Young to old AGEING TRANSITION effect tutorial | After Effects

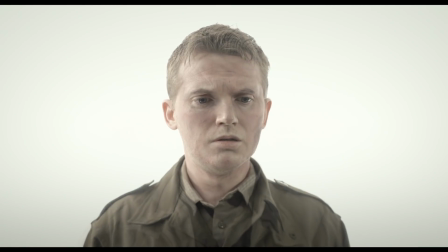Hey guys, Steve from Unexplored Films here and today we're going to try an aging morph effect as seen in films like Titanic and Saving Private Ryan.
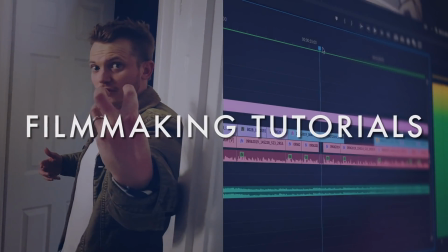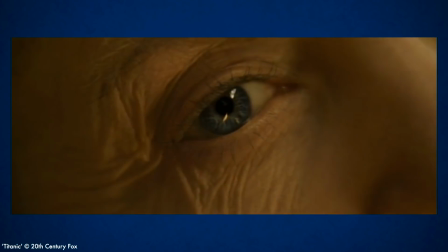Now I've been wanting to try this effect for a really long time. It is one of my favorite devices used in a film to link present day sections with flashbacks.
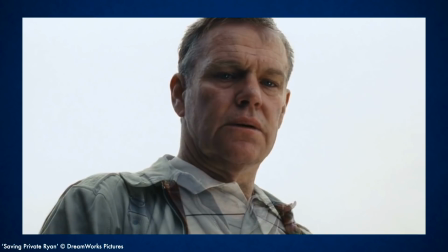And as with all good effects it's not just used for its own sake, it really serves the story and gives it some emotional punch.
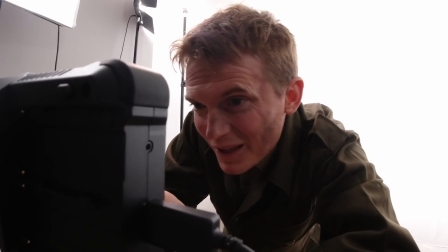So this was a really fun effect to replicate and we found that with a bit of planning, this is a surprisingly simple effect to pull off nowadays.
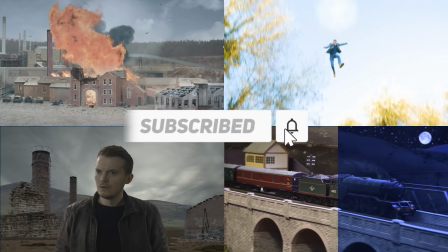And if you're interested in filmmaking and practical effects and visual effects, please consider subscribing and you'll get to see lots more.
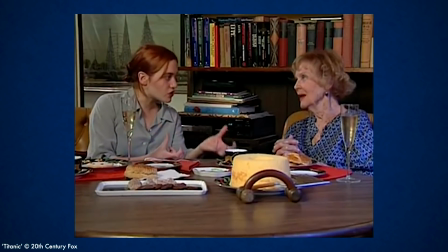So this effect is normally done with two different actors of different ages who are playing the same character.
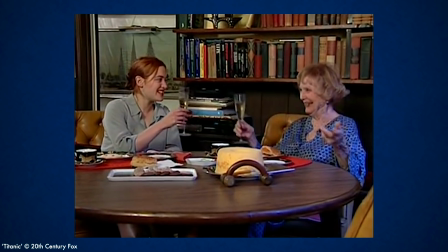And this is a really good way to try it, especially if you have two family members that look really similar. We were actually going to try this with a grandfather and a grandson we know.
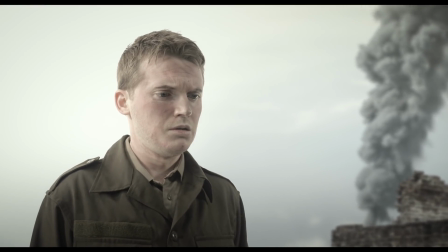Unfortunately, we couldn't do this in the end because of the lockdown. So instead I ended up playing both parts and we used some prosthetics and makeup to age me for the old version.
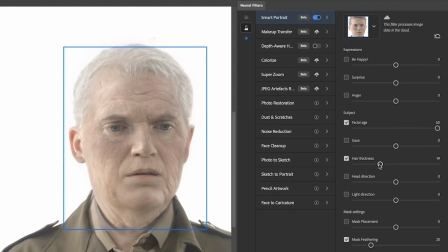Now these days there are lots of programs and apps that can actually age you artificially but we wanted to try this as a mostly practical
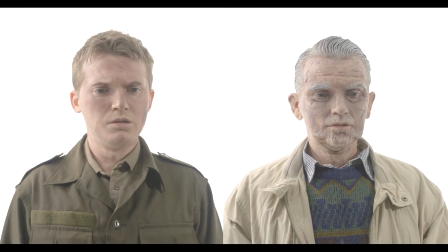effect like they do in the movies and the only reason we used makeup to age me was because we couldn't do it with two actors on the day.
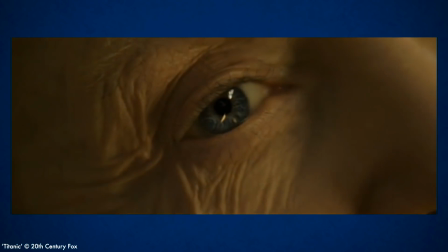So looking at the Titanic example I think they probably filmed both faces as similarly as they could get them
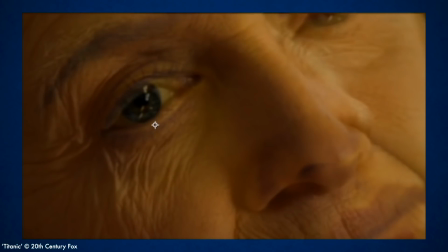and then did some digital zooming and realigning to try and get them lined up perfectly on top of each other.
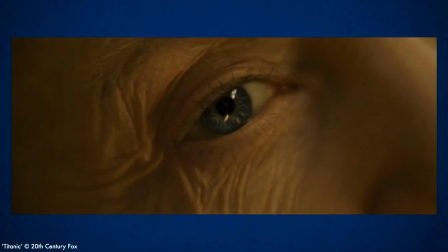The camera zooms in so far that you can't see the edges of either face, so the only thing that really needs to line up is the eye.
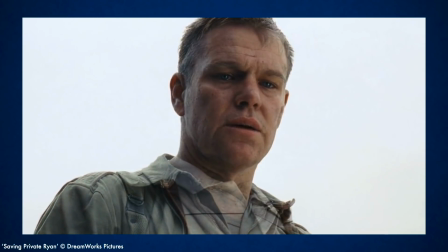We decided to base our effect on the shot from Saving Private Ryan, because not only is it a full head and shoulders shot of the character changing,
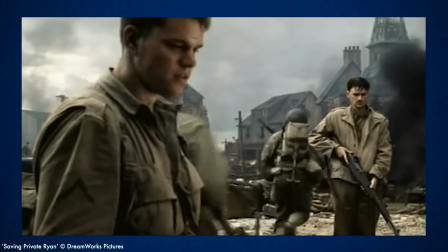but Steven Spielberg has got really clever and done it in the middle of a camera move.
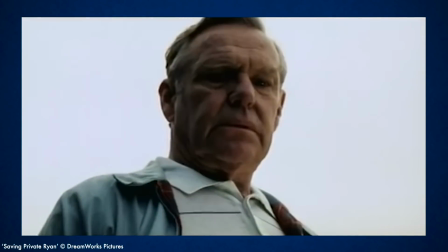The camera moves in from left to right, the change happens over about 10 seconds, and now we're in a completely different location and the camera carries on moving.
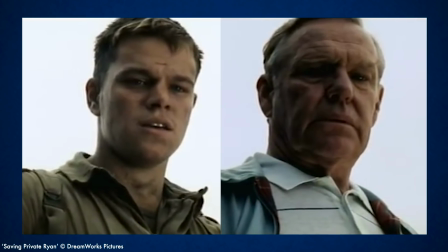So they've obviously had a go at matching the lens and the angle and the distance of the camera from the two actors.
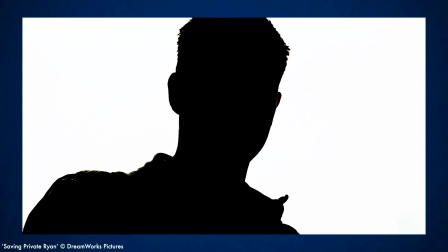But you'll notice that they've made life easier for themselves by shooting the moment where the change happens with both actors against an overcast sky,
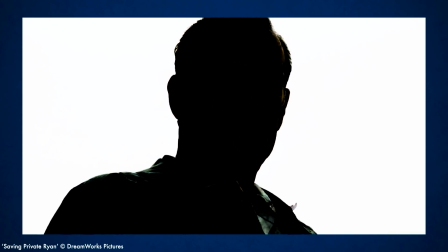which basically just looks like a white background. This means they could probably do a lot of fading between the layers without having to worry about the background changing as well.
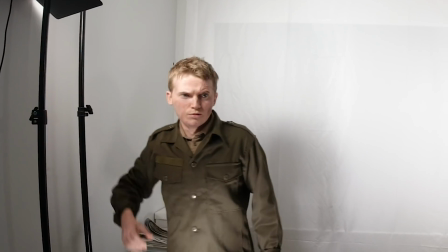So these clues were enough for us to try and have a go at this ourselves, and we decided to shoot this against a white backdrop in our studio.
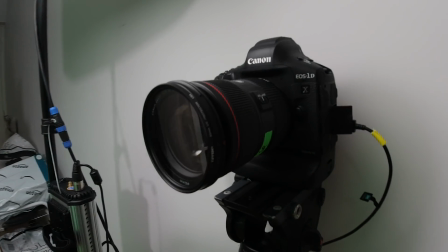Now the easiest way to do this would of course be to do it on a tripod with a locked off camera but we wanted to copy what
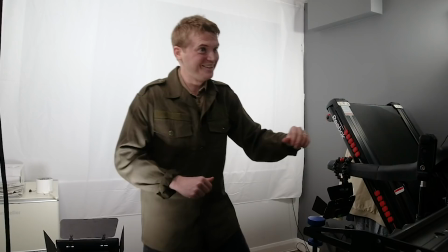Steven Spielberg had done and put it in the middle of a moving shot and so we set up our slider for the camera to move along
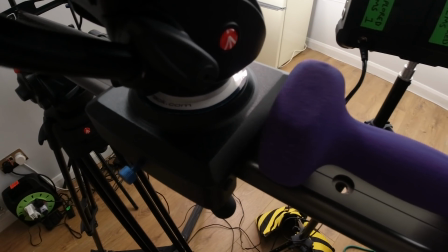and the plan was the camera would move along the first half of the rail then we would lock it off with some weights and swap out the young character with the old character,
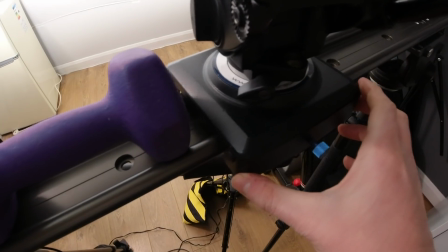swap the weights around and then do the second half of the camera move with the other character.
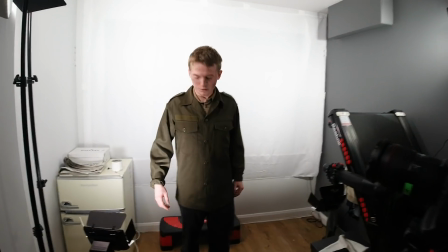We put some tape marks on the floor in front of the camera so that the the young character and the old character could both stand on the same position.
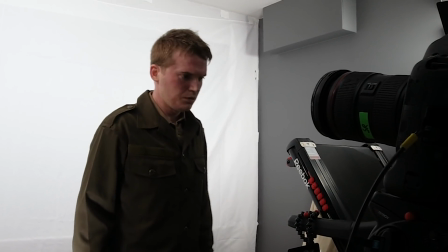Now, obviously this would be harder if there were two different actors of different heights, but because they were both me for our test, this didn't matter.
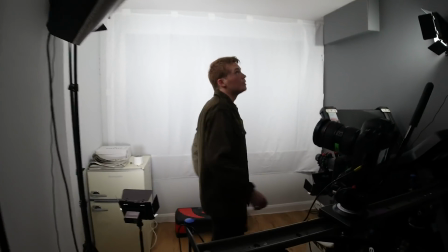So we got our lights on and did the first part of the take, which was fairly simple.
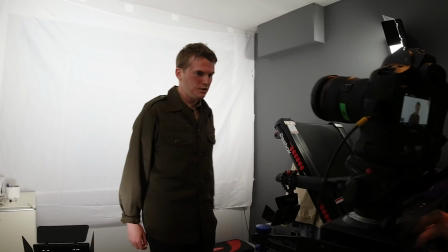I stood on the tape marks dressed as the young character, who like Private Ryan is meant to be a soldier.
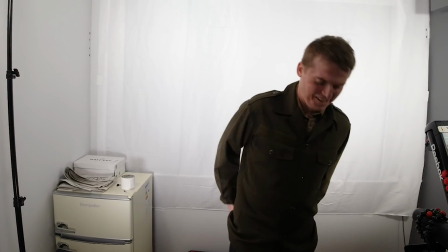Now I'm currently in my early thirties, but we tried to make me look a little bit younger by giving me a shave and just arranging my hair a little bit differently.
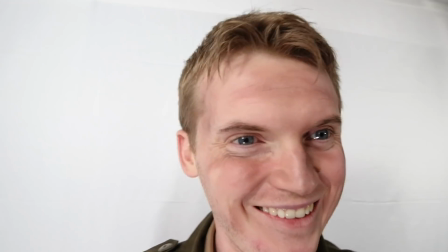And we added a little bit of dirt makeup to my face as well.
All right, let's do it.
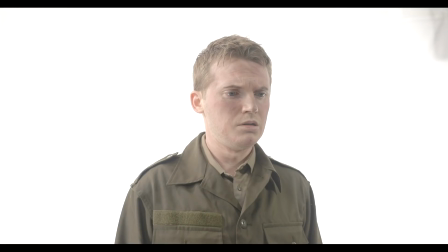So you start the move ready when you are, OK?
So our shot here was roughly keeping the character in the center of the frame and doing a nice slow slide along the first half of the slider.
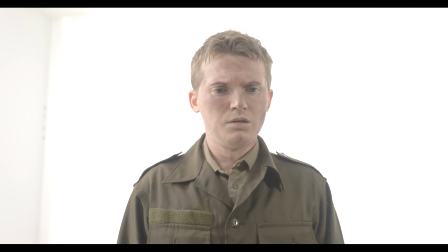And once the camera had stopped moving, we got the operator to count ten seconds and I tried to stay very still and not blink.
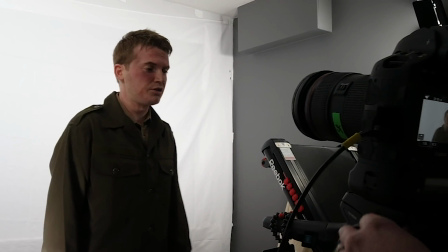That wasn't bad. That wasn't bad at all. Should we try it again?
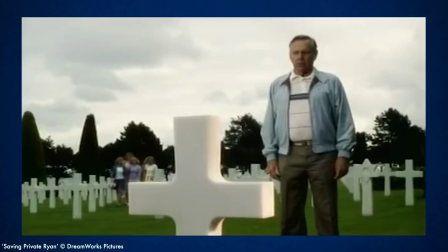So once we had a take we were happy with, normally this is where you would swap in your second actor or go to your new location and film your second actor. character, but as I was playing both of them,
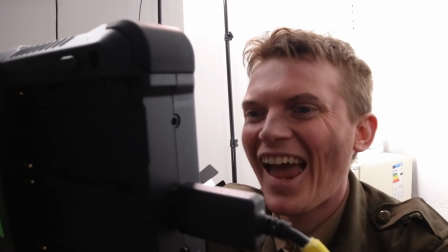I now had to transform into the old character.
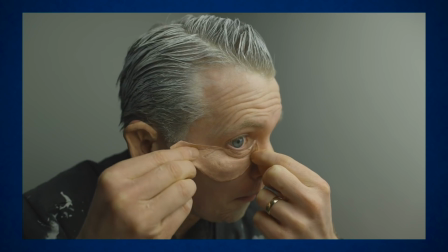And if you want to learn exactly how we did that, we've got another video where you can see the makeup and prosthetic process that we tested for this effect.
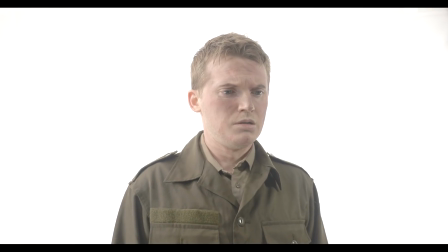We actually shot this effect over two days. We filmed the young character on the first day, and then I spent most of the second day transforming into the old character.